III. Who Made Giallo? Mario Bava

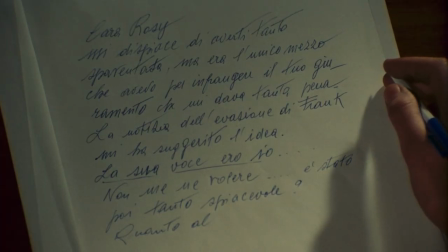The telephone calls themselves are a red herring as much as they are a supernatural ill omen foreshadowing the end.
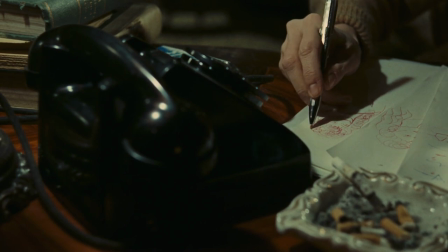We the audience were meant to believe it is Frank taking revenge on Rosie who had turned him into the police,
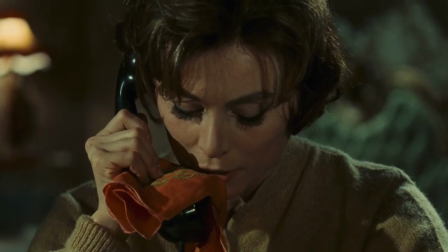but they are actually Mary's stutterfuge to reconnect with Rosie.
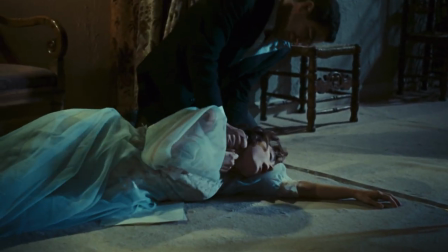In the Italian edit at least, Mary is a lesbian and is punished for this transgression in a prolonged sexualized killing.
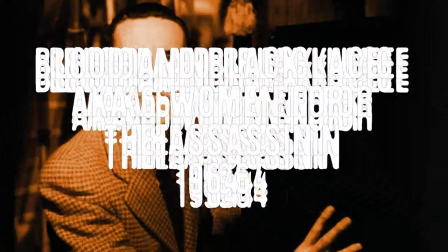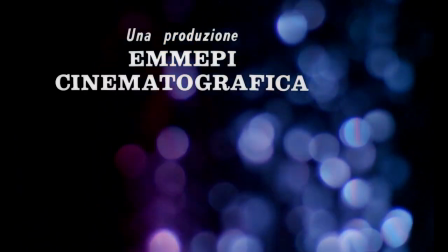Blood and Black Lace builds on the murder mystery elements from The Girl Who Knew Too Much and the
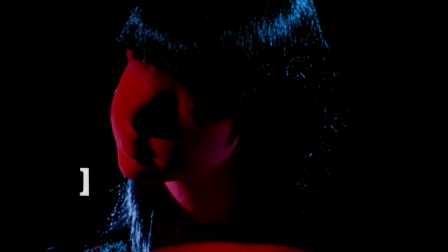mid-century sleaziness of the telephone segment of Black Sabbath to be a genre-defining giallo.
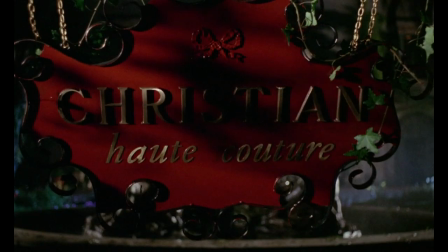Centered on a Roman fashion house owned by Countess Christiana Como and managed by Massimo Morlocki,
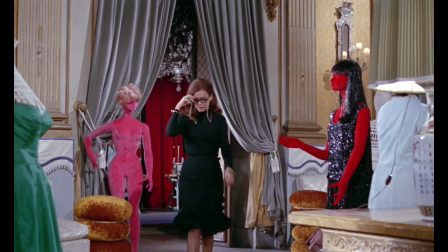this film oozes glamour under an air of paranoia and looming violence.
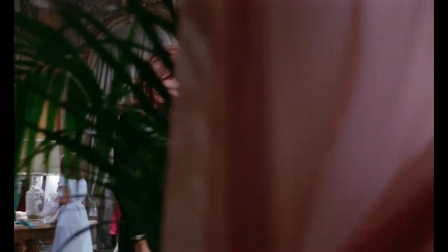Models are murdered one by one by a mysterious killer after the disappearance of a diary containing secrets.
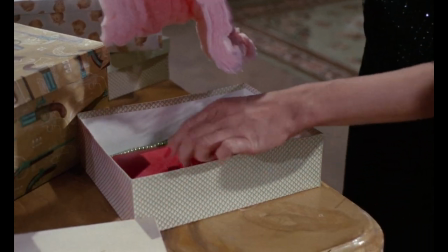The imagery in Blood and Black Lace is both beautiful and unsettling, particularly the color and framing.
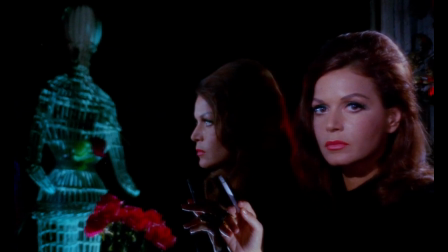Our introduction to the fashion house shows a lurid space populated with purple,
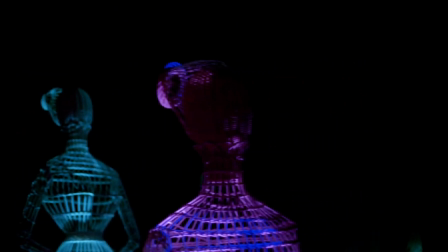green, and red mannequins, ornate walls, and Baroque and antique Rococo set dressings.
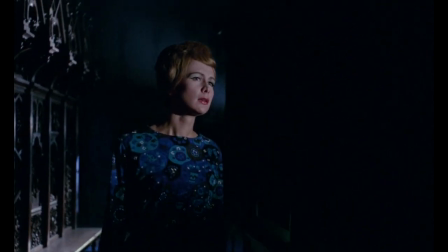A green light flashes when model Nicole anxiously wanders through an antique shop, which heightens the mood of subjective terror and evokes Hitchcock's vertigo.
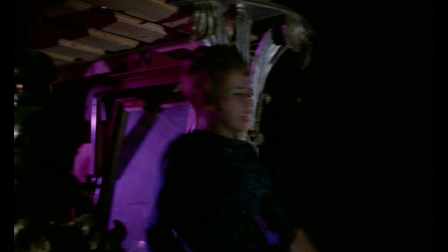These vivid images laid the groundwork for the wildly stylish Giali of the 60s and 70s.
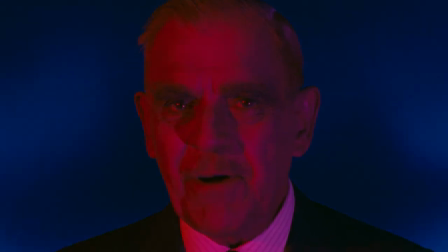This film demonstrates Bava's eye for composition and shows cinematographer Ubaldo Terzano's skill.
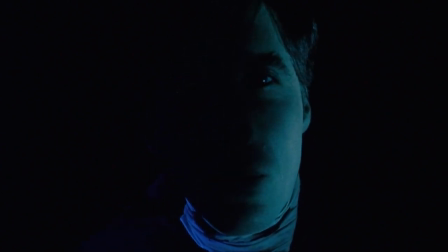Terzano had previously collaborated with Bava on beautifully shot gothic horror films Black Sabbath and The Whip in the Body.
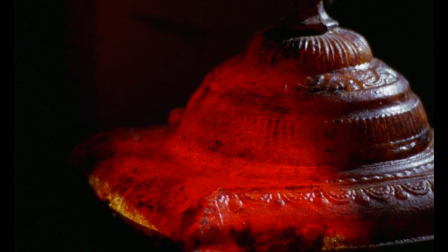Notably, Blood and Black Lace shifts from classic murder mystery elements to emphasize the killings themselves in stylized,
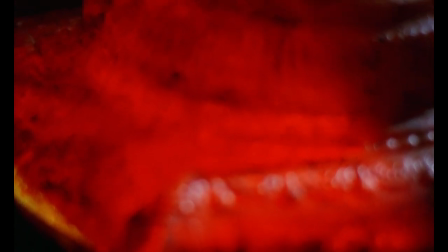fetishistic murder set pieces. Terzano's camera work brings the audience in and makes us complicit.
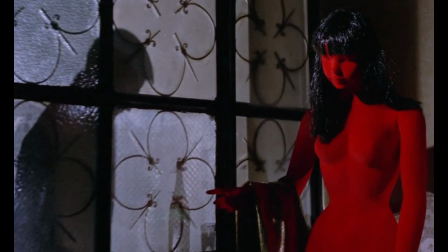However, it's not a particularly bloody film.
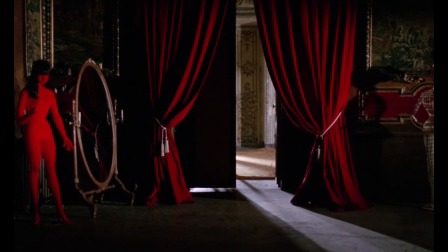While the murders are inventive, the color red stands in place of overt gore, and in the case of Massimo, reveals him to be one of the killers.
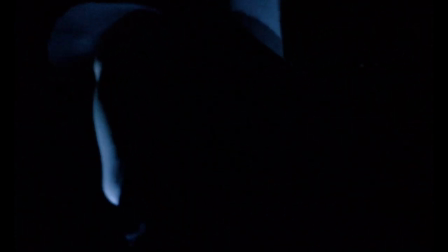The killer design introduces a giallo hallmark, with its black gloves,
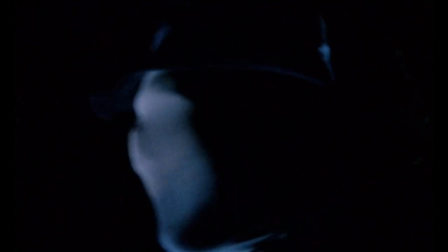trench coat, hat, and mask that obscure both the identity and the gender of the murderer.
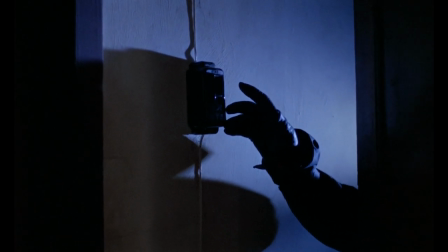We see variations on this design in later films, but this original is iconic. The killer appears a sadist in nature, subjecting each victim to prolonged,
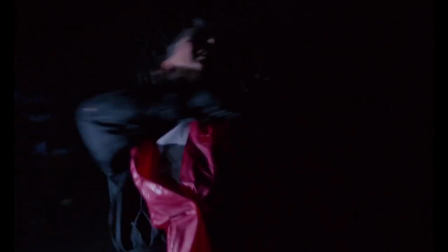sexualized scenes of torture, which often aim to obliterate the beauty of the victim.
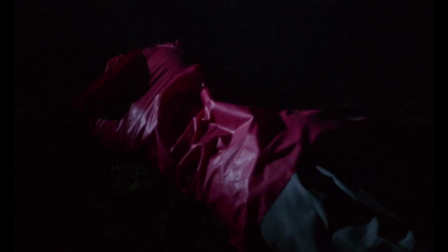We see this in the first killing of Isabella, where the killer strangles her and slams her against a tree, smearing her lipstick and slashing her face.
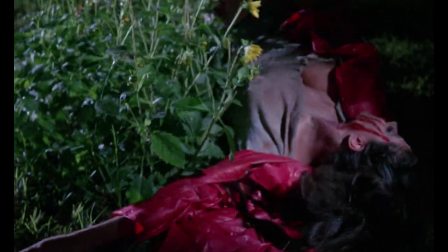As he drags her away, Isabella's skirt hikes up, and her cleavage is exposed.
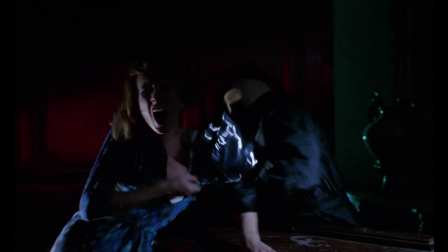The killer rips second victim's Nicole's dress to expose her bra before killing her
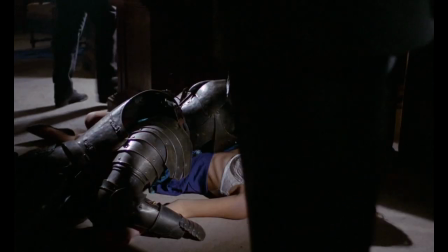with a spiked glove and toppling a suit of armor on her corpse to evoke a sex act.
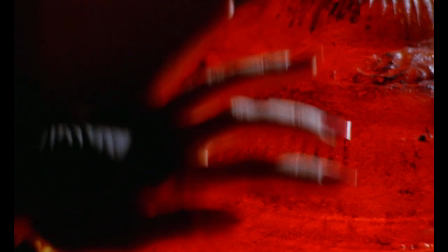The killer interrogates the next victim, Peggy, torturing her by burning her hands and face with a hot furnace.
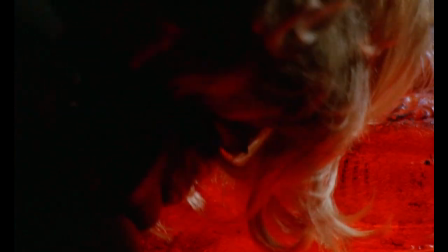In the world of Diyali, torture generally can be seen as a displacement of sexual rage.
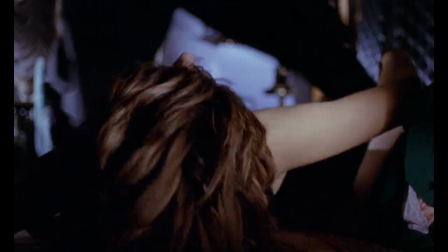The killer smothers the next victim, Greta,
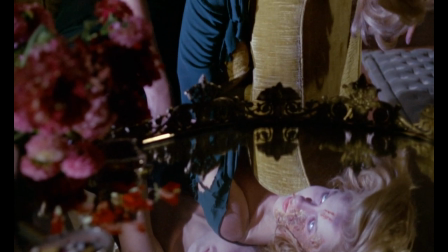who has just found Peggy's corpse in her trunk before posing both Greta and Peggy's bodies to be found by the police.
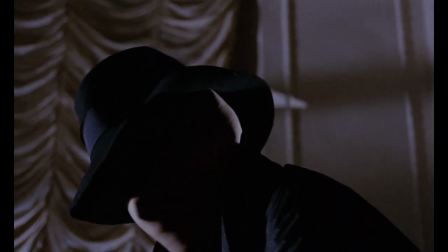The final victim before killers Massimo and Christiana turn on each other is Tao Li, who is in her underwear as she is slowly drowned by the killer.
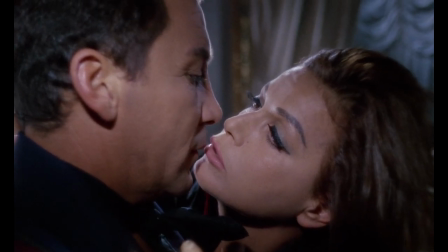The ultimate reveal of the killers set another giallo standard.
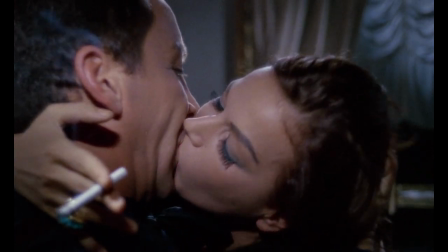There are two killers, one killer is both traumatized and a woman, and the motive appears to be sexual but is actually greed.
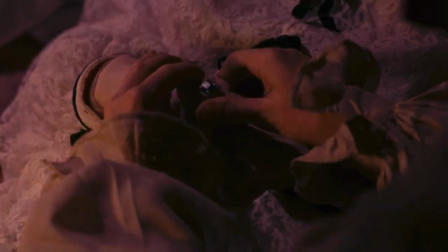Bava often turned to characters like Christiana, who are undone by a single fatal of law, in this case,
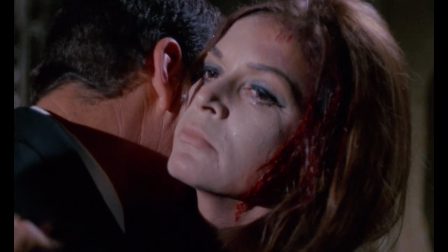loving a morally bankrupt man like Massimo who ultimately wants her dead so he can take over her business and steal her money.